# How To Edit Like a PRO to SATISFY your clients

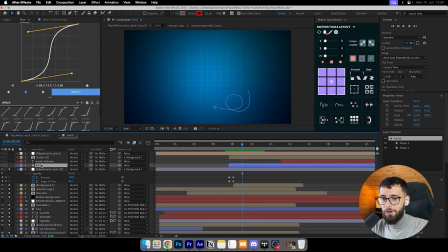(53:42)
Like I did not add the arrow until later on. What I did first was I did this assets here, these trapeze that I showed you right now.
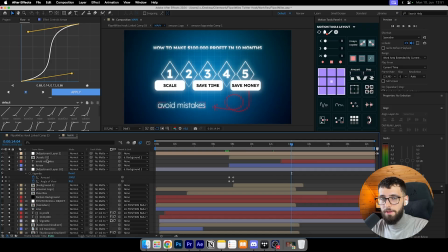(53:51)
I added this arrow and this mistake later on, once I finished like these assets, and I was like, okay, something is missing, something is not looking good. What could I add to the video, like to the animation? So we'll show you guys this one later on.
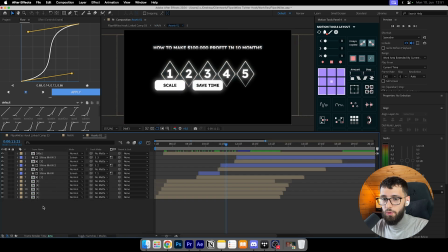(54:05)
So going into the assets, boom, and I will also break down the thing that I talked about,
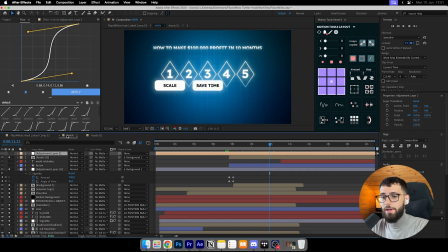(54:11)
what I added also on top of this as well to make it look really, really clean and look like all is blending into one animation the better way.
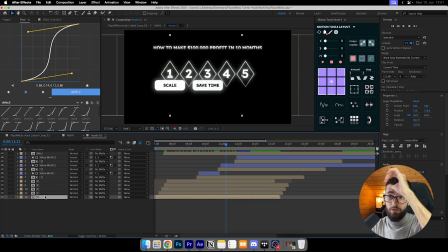(54:19)
So yeah, but first of all, I will show you guys how I made the trapeze and use the pen tool,
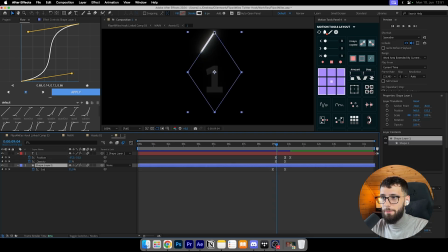(54:25)
made like this 4 squares and just, yeah, made this trapeze thing. And then I just added like a trim path to it.
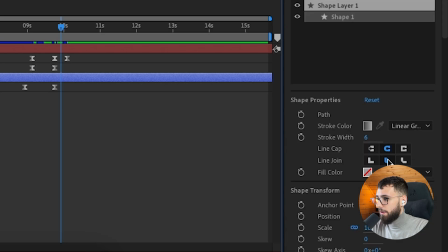(54:33)
And I also, if you see at the bottom here on the right, I added this round cap to it as well.
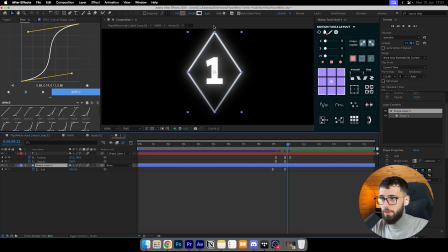(54:40)
And then, as I said, a trim path going from top, bottom, and back to the top again, closing in, boom.
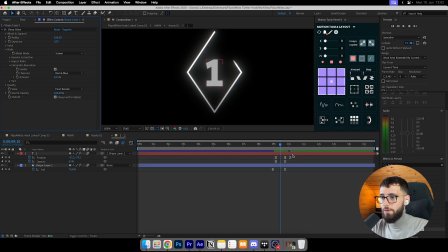(54:47)
And then I added a deep glow to it to make it like really, really appealing and good. And don't forget to also turn on the chromatic aberration for the white color to have, like, as I said, this 3D effect.
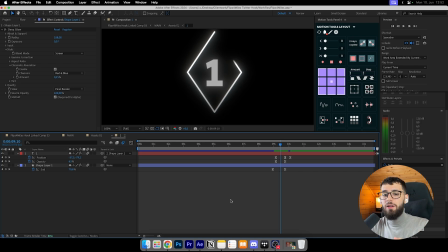(54:59)
What I did, I forgot to turn it on, so I had to go back and edit like the one and the shape layer, like the trapeze layer here, and edit manually one by one for all the duplicated assets here and for these as well.
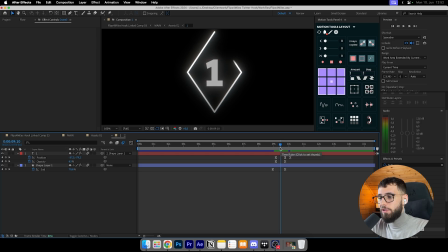(55:15)
So don't be like me, don't forget it. If you do, it is what it is. It just takes 1 minute to change it, but it's like, you know, hustle. So yeah, then I added the positioning. So I had this number just positioning come up, and then opacity from 0 to 100% just pop up kind of like this,
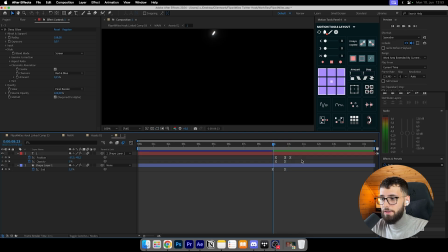(55:35)
like up and then back down, like kind of like this. Boom, it pops up and then goes into this place. It's kind of like going to the top a little bit more and then just coming down here. It looks really clean. I like it.
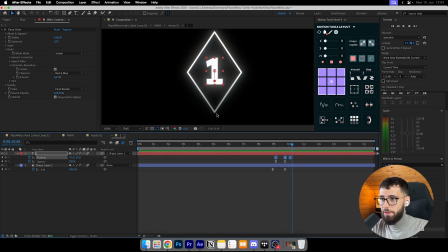(55:48)
I did not plan to do like this, that it pops up and down. It just kind of like created it somehow on its own.
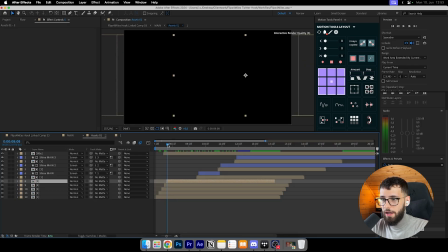(55:56)
And then I did this staircase kind of here, so I had it not blend in the same time, but kind of like delayed. That was the word I was looking for, delayed. And I just duplicated it and then just added 2, 3, 4, 5 to it.
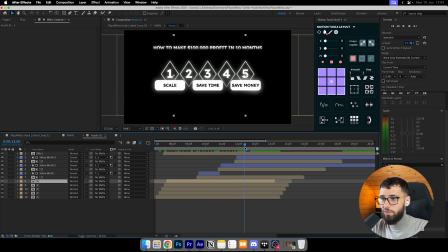(56:10)
Yeah, this looked really clean. I tested it a little bit different, like positioning as well, but this one looked the most cleanest and looked the best suiting for buttons,
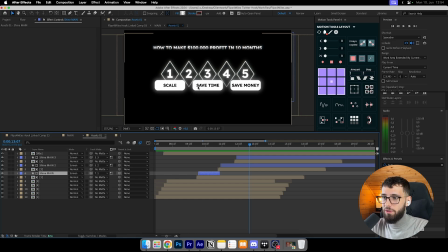(56:23)
I would say, I would call it, but it's more like rectangles. This is what looked best on these rectangles, like this lining up here. And also added a shine on top of this text here as well. If you're, I will break down the text on the top as well, because as you see, there's like a little gradient on this as well.
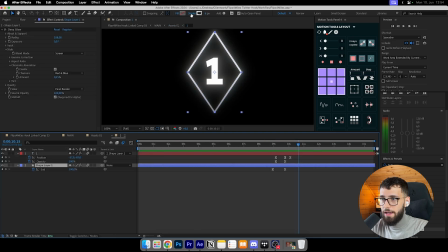(56:41)
But yeah, what I also did was I had this stroke here for the trapeze before I forget. It's like more white and less white on here. It's because I had less opacity.
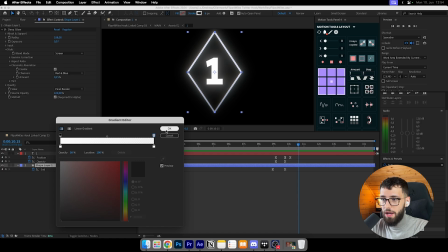(56:54)
It's like 38% opacity on the bottom here.
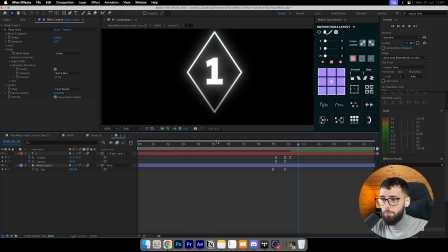(56:57)
It's still white, but it's less opacity because I planned to add these buttons on the bottom here.
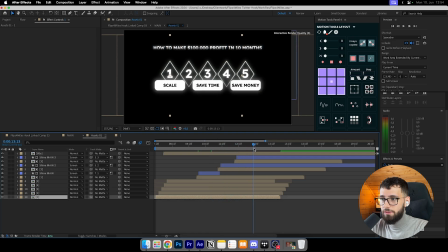(57:05)
So I was like, okay, this looks so clean. Let me just also like have like white and then less white, or just less opacity on the bottom of these trapeze. All easy stuff, guys, no worries. And you can recreate this as well, like easy peasy. This one is the first box scale.
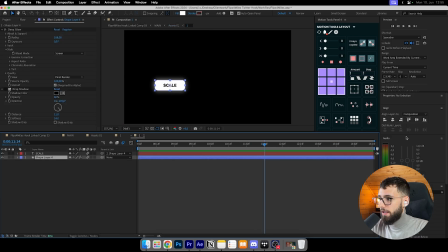(57:23)
I just had a box made here, and I turned up the roundness to 35%, and I also removed the stroke, and I had these also like rounded up, even though I said I removed the stroke. I had round cap on it as well, so it doesn't really matter.
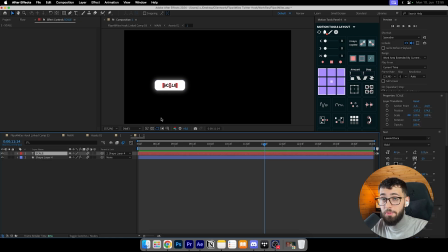(57:42)
And then I also wanted to keep it all in caps, like the text all in caps, and I did not add anything to the text.
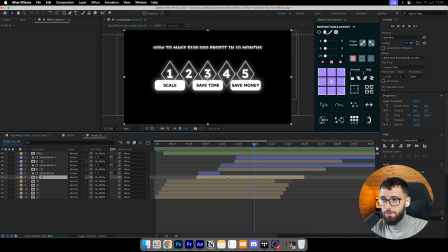(57:50)
Pretty much it just black text on a white background kind of. So yeah, and then I had it pre-compositioned like everything,
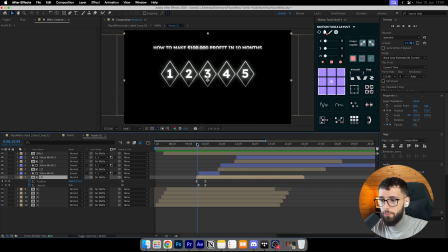(57:59)
and then I also did the same as with the numbers here. I had them pop up and opacity pop up as well. Then I also added a shine to all these boxes as well. So I had these delayed pop up when he says scaling, save time, save money.
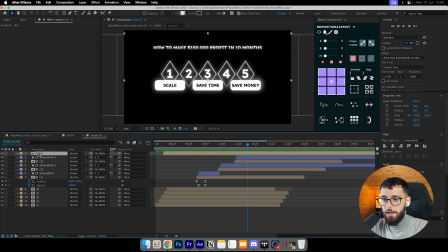(58:18)
I had all these things then pop up. And then for the title, I added a mask actually to it.
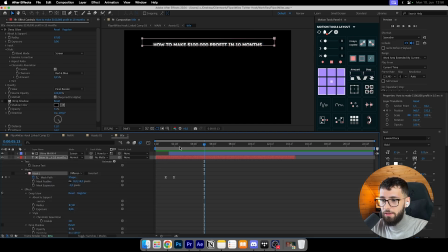(58:26)
If you see, I had a mask to it, and I had the mask, actually the mask path is like this, from going from top to the like expanding. I changed it, that's why it looks so weird, but I just wanted to go from top to bottom,
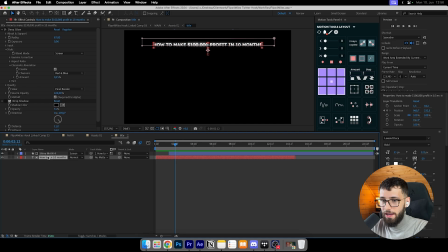(58:43)
boom, like this, and just reveal the text, because I also had the text positioning here down at the whole bottom here. Text, that's the red one here, it pops up and the mask pops down, so kind of looks weird maybe, but I liked it at the end, so I just kept it that way.
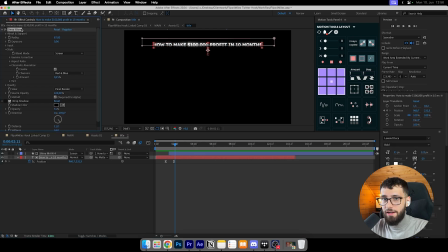(59:02)
Added deep glow. I just turned off the drop shadow because I just was like, okay, deep glow is enough with these settings, like 6 exposure, 87 radius. Don't go high at all. It's just a title.
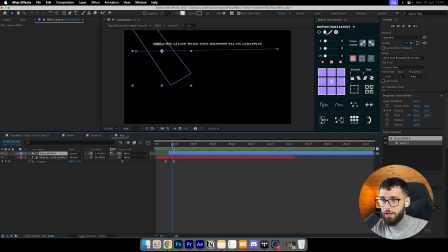(59:18)
It's nothing special. And then I also added a shine to it as well. If you see, boom, like a shine, because it looks so clean.
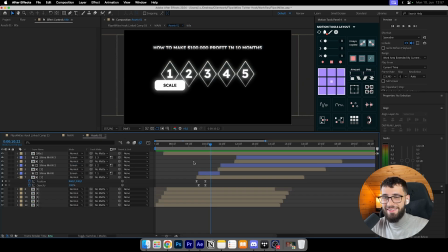(59:25)
I think like the shine just makes it like really clean. It's like a small, really quick ad, especially like a copy and paste ad to make it look really clean. Like if you see, it's like so cool. Kind of like, it reminds me of kind of like when you have like pulling out the swords, like the ninja swords, and then you just,
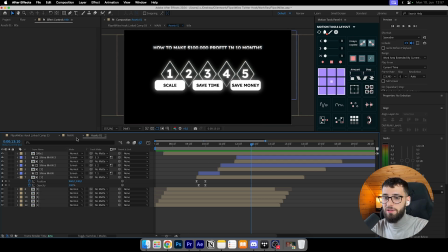(59:43)
have like these shines on the swords going from top to bottom or from bottom to the top.
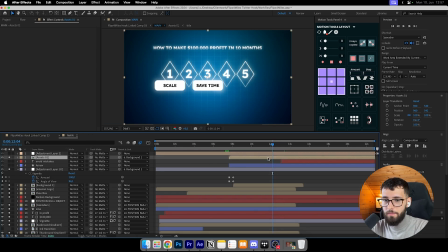(59:48)
So yeah, that's what I did to make it look like this. And there's nothing else added, pretty much just deep glow to all these things. And then I also was like, okay, I do not like the positioning here, because there's like, that's what it looked like, and so less space like here, but so much space at the bottom.
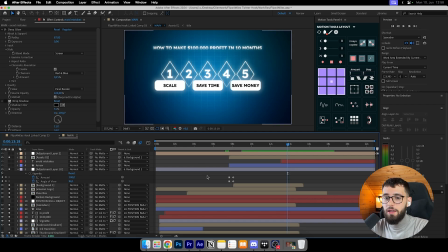(60:07)
So I did not like the centering at all. And if I bring down the title, it just looks so weird. And if I bring down these boxes, it looks weird. So what could I do? He said avoid mistakes, and I did not add these keywords at all. So I was like, okay, I saw like people have these custom made arrows.
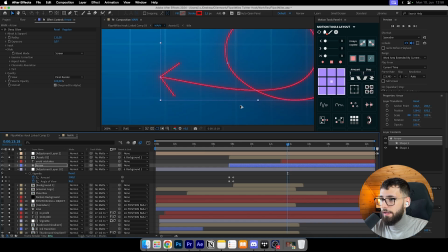(60:27)
So what I did is I added two shapes. First was like this line here, going from here all the way to here.
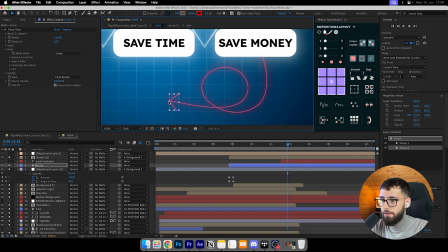(60:35)
And then I also added this little hood here, whatever it is, like these two lines here, to make an arrow.
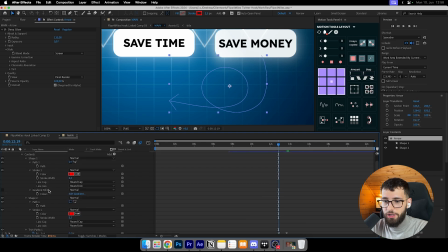(60:44)
And I had just a trim path going in. And one thing I changed about the trim path was when I do the trim path, I had two shapes. So I turned on individually, and then I just moved the shape 1, which is the line, and the shape 2 to the bottom.
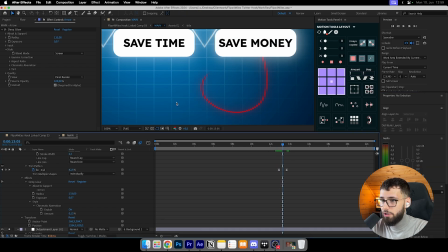(61:01)
So first the shape 1 loads. As you see, the shape 2 is not loading because it's loading individually, like all the shapes. And then once the line is loaded, the top is loading in.
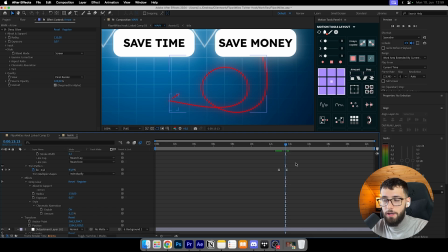(61:15)
And this happens in less than a second, I think. So it's not really visible. It looks actually really clean.
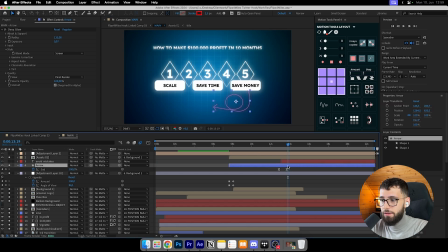(61:21)
And I made it red. I just wanted to break the pattern. So I made it red, and I added a deep glow to it with subtle additions as well. So yeah, it's really subtle. And then I added this text, avoid mistakes, with character fade up.
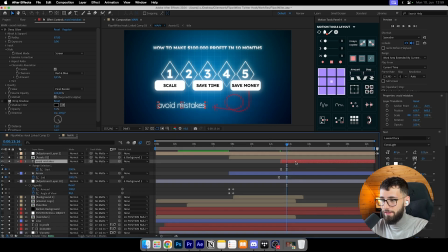(61:36)
Yeah, it was character fade up. I was just looking at it. So I just faded up the characters. It was a white text, added deep glow to it, turned off the drop shadow because I didn't like it.
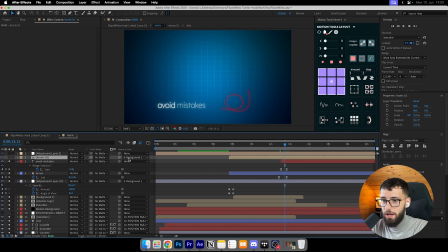(61:47)
And for these assets as well, I parented them to the background,
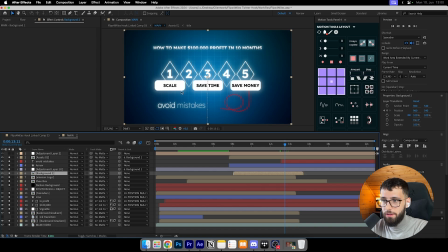(61:52)
to this blueprint background here, to this blueprint background.